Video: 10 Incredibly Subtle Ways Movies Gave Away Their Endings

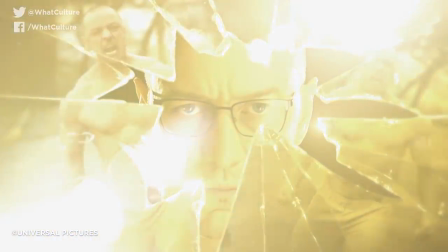They are effectively under one pane of glass, proving they are both in the same universe.
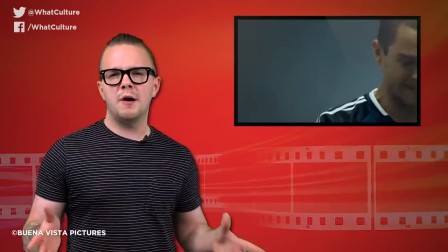6. Goals FIFA Prediction It may not be the smartest blockbuster ever made, but fans of Newcastle United,
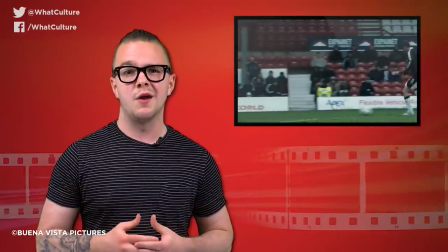who really don't have anything else to be proud about right now, have special affection for this movie.
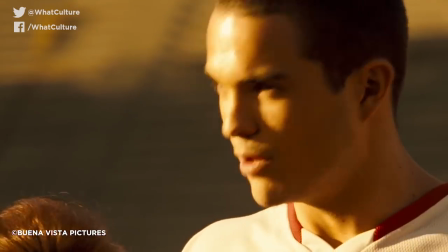It is your typical rags to riches story with a young hopeful plucked from South America and thrusted into the spotlight of the Premier League.
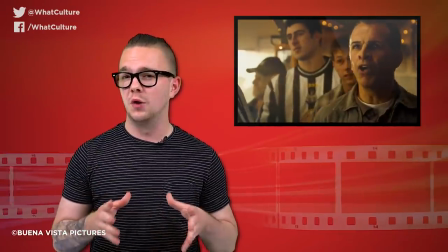And trust me, it also features some of the worst native Geordie accents you'll ever hear, and that's coming from someone who lives in Newcastle now.
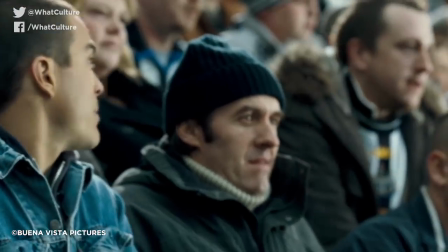And despite it being a fairly easy watch with nothing to challenge you and no complexities, There's something rather clever here,
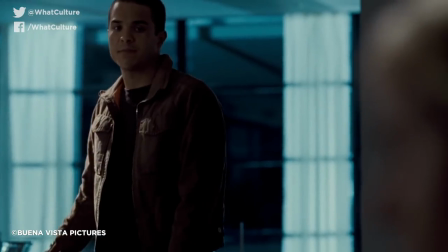one scene in which Santiago challenges his fellow player Gavin to his unprofessional behaviour,
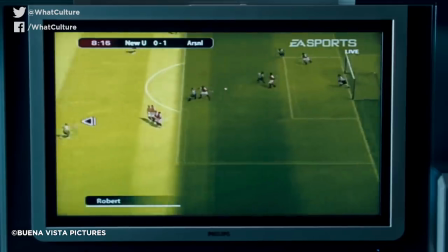with Harris playing FIFA on PlayStation. We see his players score a free kick from the right, well outside the box, against the team in red.
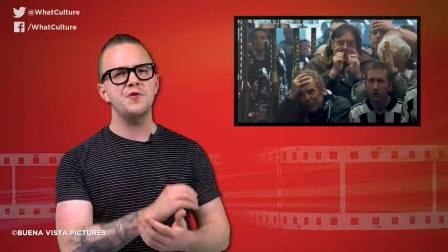Which is exactly what happens in the film's conclusion as Santiago scores an impressive free kick against Liverpool, who of course also play in red.
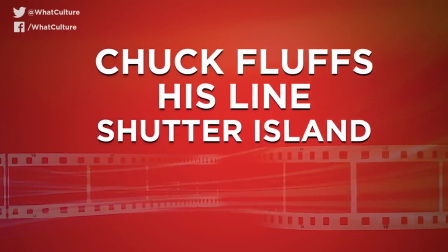5. Chuck Fluffs His Line, Shutter Island Shutter Island's big twist is that Teddy isn't actually a cop,
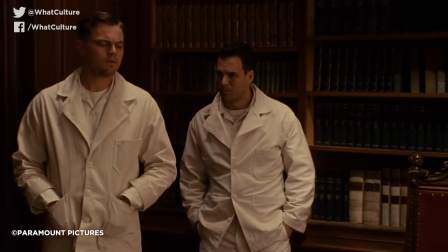but rather a patient at the Ashcliff Institute trying to save his own mind.
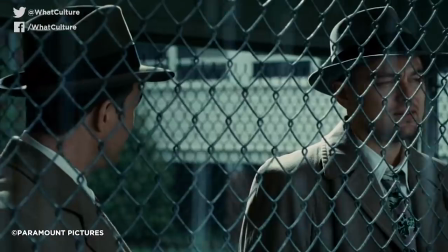His part in the Chuck is in fact his doctor, using an innovative deep role-playing exercise to help find his sanity.
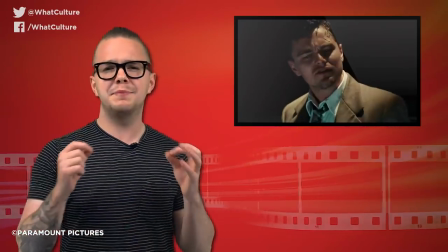It's that kind of twist that absolutely knocks the wind out of you.
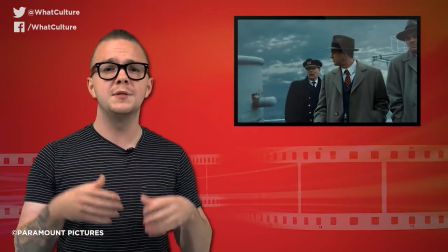But if you look hard enough, the film spoils the fact that Chuck wasn't who he seems quite early on in the film and clearly hints that he wasn't a federal agent.
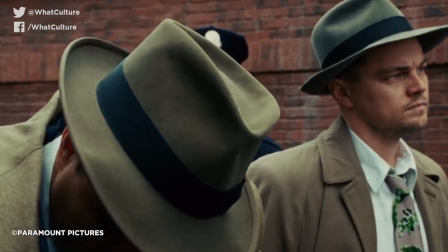As the pair arrive to the island, they're asked to hand in their weapons and curiously, Chuck struggles with his holster, something that a US Marshal certainly wouldn't do.
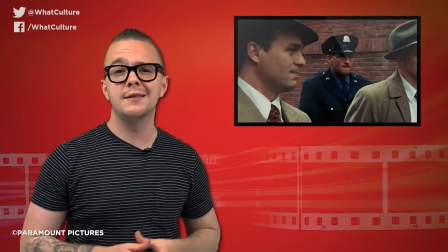His basic firearm training would have put paid to that, and while Teddy is confused at the fumbling,
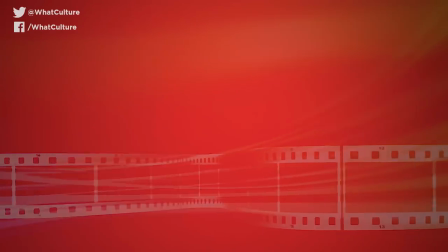he basically manages to brush it off a lot easier than the audience should have. Number four, a lazy shield employee reveals the alien invasion, the Avengers.
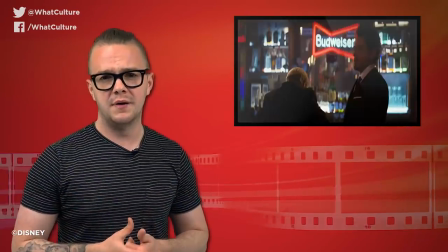There was a time when the Hulk was going to feature as the main villain in the first Avengers film. This was even hinted to in the post-credits stinger of the Incredible Hulk.
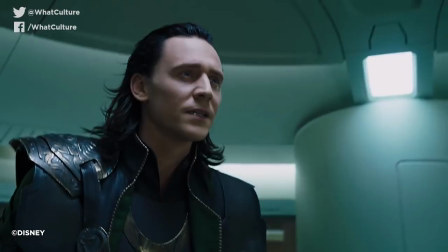But plans changed, and ultimately Loki turned out to be the big bad. He was never going to be enough, of course.
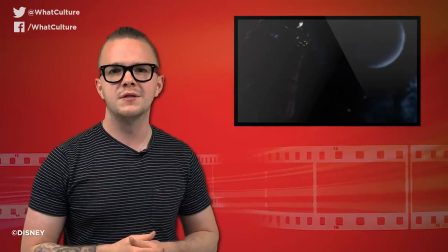So Joss Whedon tacked on the relationship with the Chitauri sponsored by Thanos, who would be his cannon fodder slash army to help in his invasion agenda.
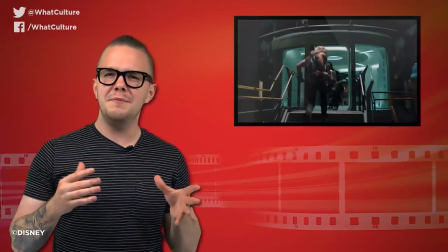The third act particularly comes out of nowhere, as it meant the Avengers would have to lose a little to get there.
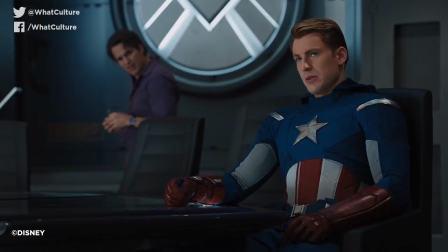Art, it was heavily foreshadowed in the first scene that we see all the Avengers together as a unit.
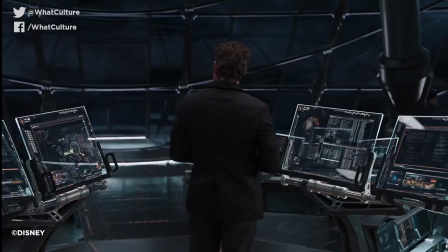Well, Miners possessed Hawkeye. When Tony Stark enters the bridge of the shield helicarrier, he quips that one of the vessel's crew is playing Gallagher.
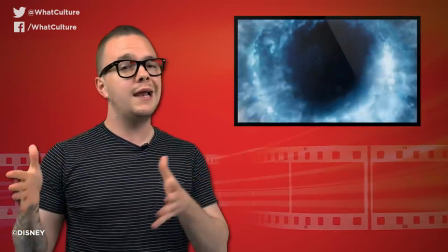Now putting off gross misconduct on display, the game actually hints towards Loki's alien invasion as the game involves an alien force attacking from above.
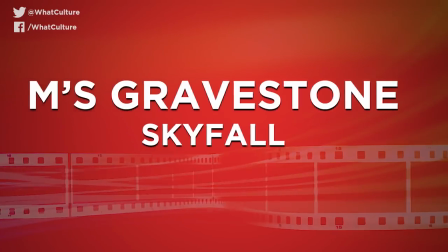Clever that. Number 3 M's Gravestone Skyfall Traditionally,
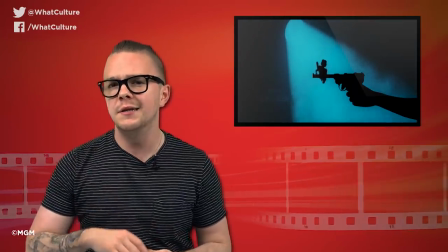the James Bond opening credits were an excuse for the art team to sneak in some nudity while Shirley Bassett crooned about her dangerous 007.
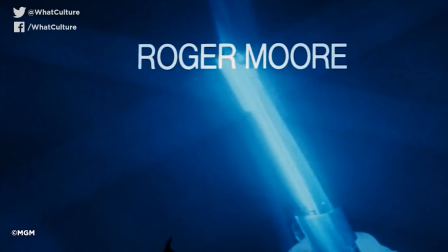It was a winning formula with a great aesthetic. with some of those title sequences working like standalone pieces of art in their own right.
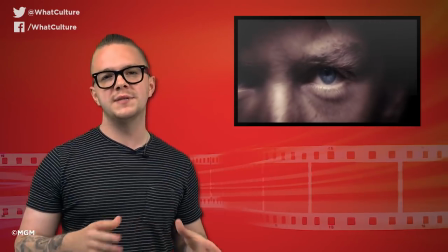Even the modern Bond films take from the early aesthetic,
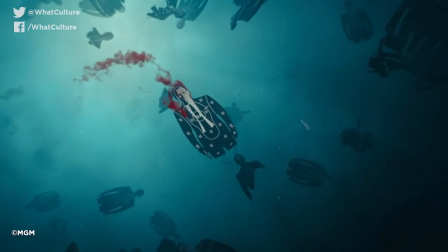but without some of the overly sexy tones that were going on there, with bold imagery in our chronography and basic hints at the plot that's going to take place.
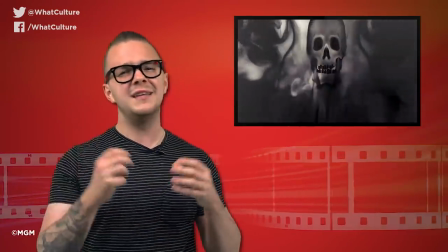But Skyfall took this hint in just a little further, basically hinting the fate of one of the franchise's most beloved characters in just a few frames.
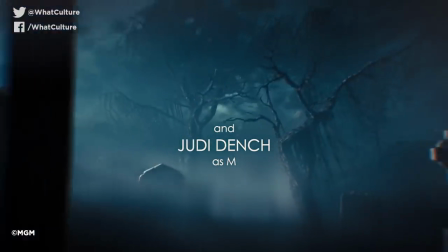As Judi Dench's name appears, it's emblazoned over the imagery of gravestones,
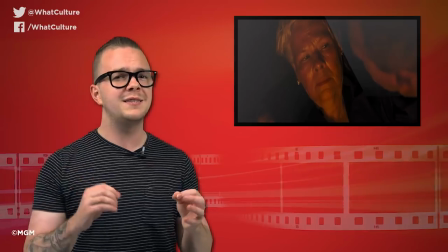which wouldn't be so noticeable if it wasn't for the fact that M ends up dying at the end of the film.
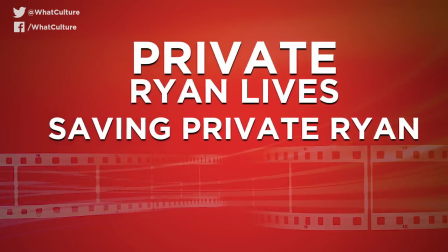2. Private Ryan Lives, Saving Private Ryan Given the fact that it's partly based on the true story,
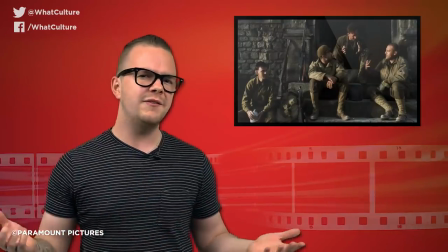you could be forgiven for assuming that Saving Private Ryan was going to end on a happy note.
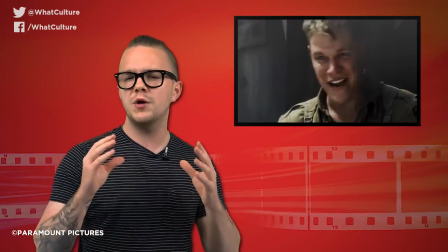Even if the film tries its hardest to make you question if he will or will not be saved,
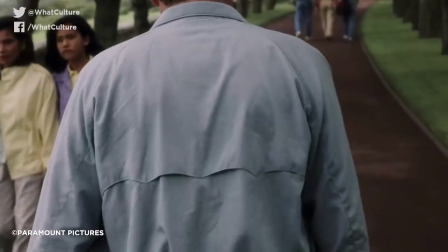even the first scene of an old veteran visiting graves at a cemetery in
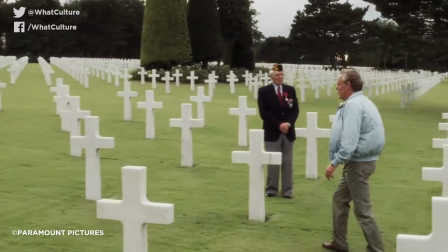Normandy alongside his family tries to suggest that in fact the old man is Tom Hanks,
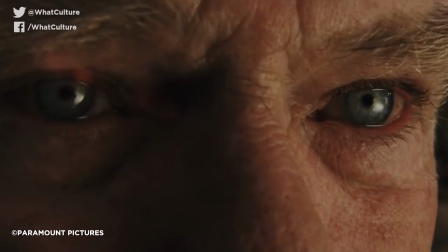Captain Miller, with a cheeky edit between their faces as an old man remembering D-Day.
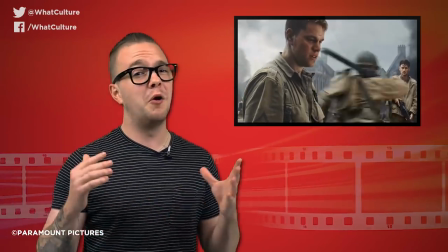But it is in fact not the case as the old boy is actually Ryan himself,
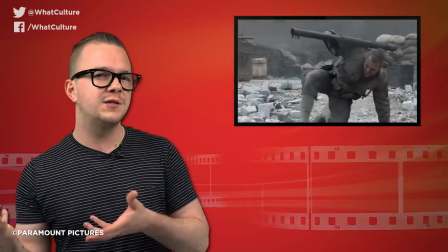who emerges unscathed while the rest of the squad are signed to save him, are mostly killed.